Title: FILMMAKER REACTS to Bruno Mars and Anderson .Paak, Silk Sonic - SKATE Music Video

And choosing a colour scheme and sticking to it makes your videos look better, because you're using colours that work well together and complement each other. So it's going to visually stand out and grab people's attention even more. But sticking with that retro theme, all of the props in this video look very authentic.
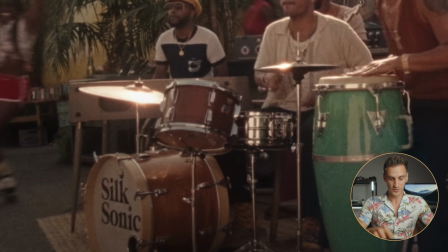267s
You've got an old school drum kit with the old style stands. You can see the stands look really flimsy. If you look at new drum stands, they're really thick. And that just wouldn't go with this type of video.
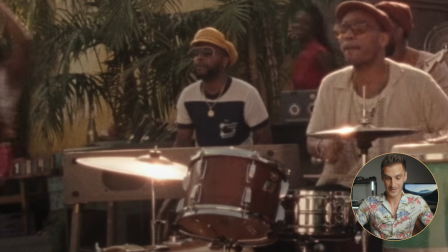278s
Same with the bongos, same with the keys. But my favourite bit, the fan.
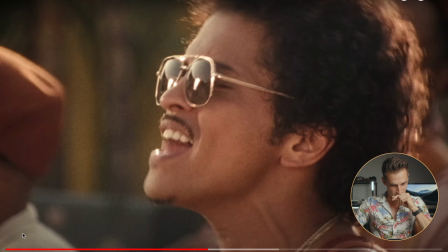283s
Have you seen the fan? I'm your biggest fan. Biggest fan. Look at that fan in the background.
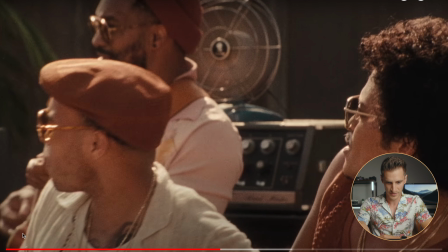288s
How cool does that look? Along with the bass amp in the background. Is that a bass amp or guitar amp?
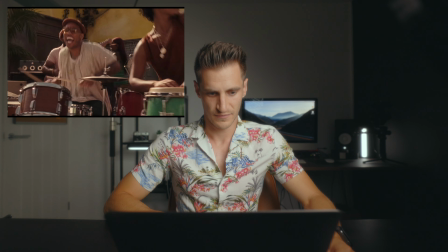293s
I think it does it again there with the
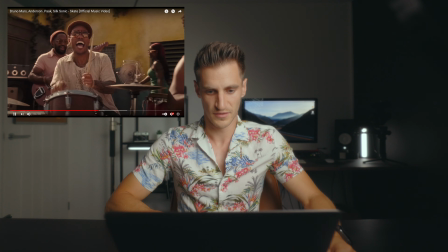298s
movement of the legs, the camera follows that dance movement. Yeah, a little zoom in that time.
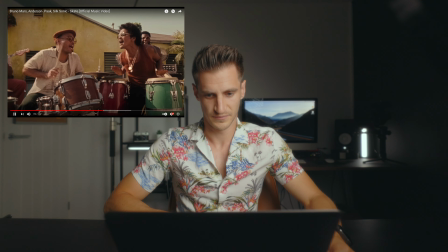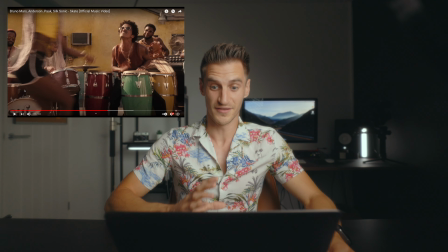313s
The camera is just following the movement of the dancers the whole time.
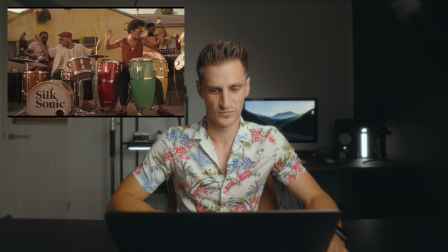Although they're in one location for this whole video,
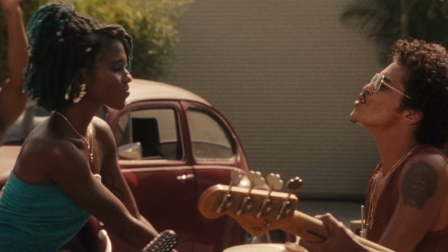333s
they've actually chosen some different angles to mix up the video a little bit to keep the interest. So they've gone for different shots. They're positioned in a slightly different way. The camera's facing the opposite direction this time. So even if you do only have one location, that is how to add more interest.
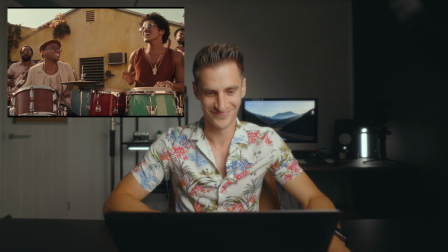Love that. Love that little reflection on the bass scratch plate there. There, so there's like a bit of backlighting or side lighting, and when the bass player moves into the light, you get that nice reflection off of the bass guitar. It's so nice. Another thing that helps emphasize that shine though, if you look at their glasses or any shiny objects,
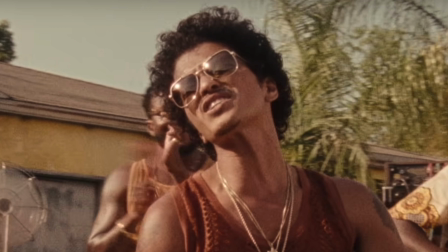383s
you can see that it's got that misty glow, and they've obviously used a mist filter of some sort like I'm using, and you can see that in the background, you get that nice glow. I'm using the Tide Optics Cinesoft filter, I'll leave a link below.
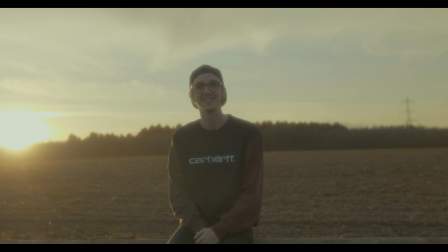395s
Incredible filter, really affordable, can't recommend them enough, great company. So check those out if you want to get that sort of effect. And that, added with that film grain and the color grade, it's just, I'm gonna need a drink, I'm getting excited.
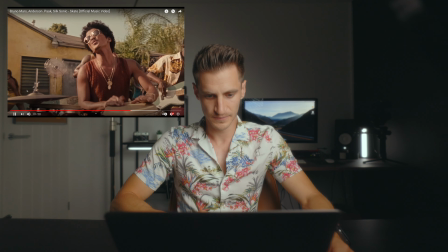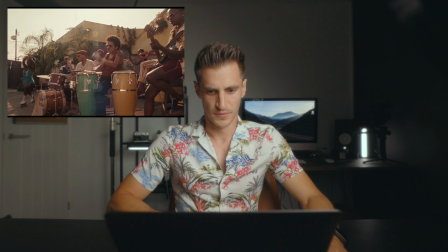You'll notice as well that nothing in this video is overly saturated. It's very, very much pastel colours, and it's just great.
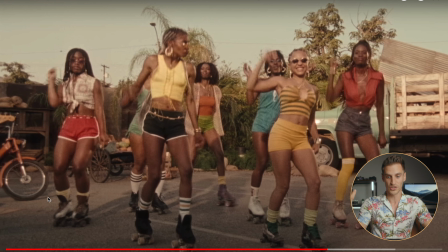431s
You can see the trees. In real life, they would be bright green, but they've gone for more of a yellow over the green. So when you colour grade him, that's what you can do. And the sky is not blue. They've gone for that greeny yellow in the highlights type look. So that's another thing you can do. I think I might do a separate video about retro colour grading, because I have got a pack coming out on the way very soon. I've been working on it for over a year. It's almost done. I've just been doing other stuff.
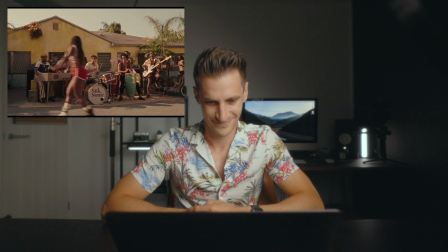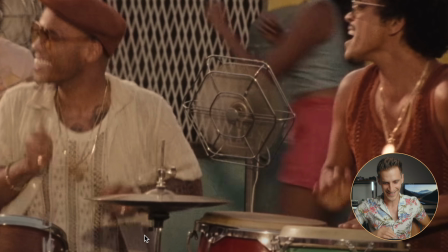468s
There it is. There's the fan. Look at it.
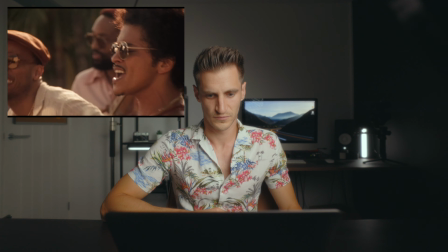So there's a lot of sweeping movements where the camera will sweep from left to right, but they mix that up with the use of tighter shots, also handheld shots as well, so it's not just that side to side movement the whole way through.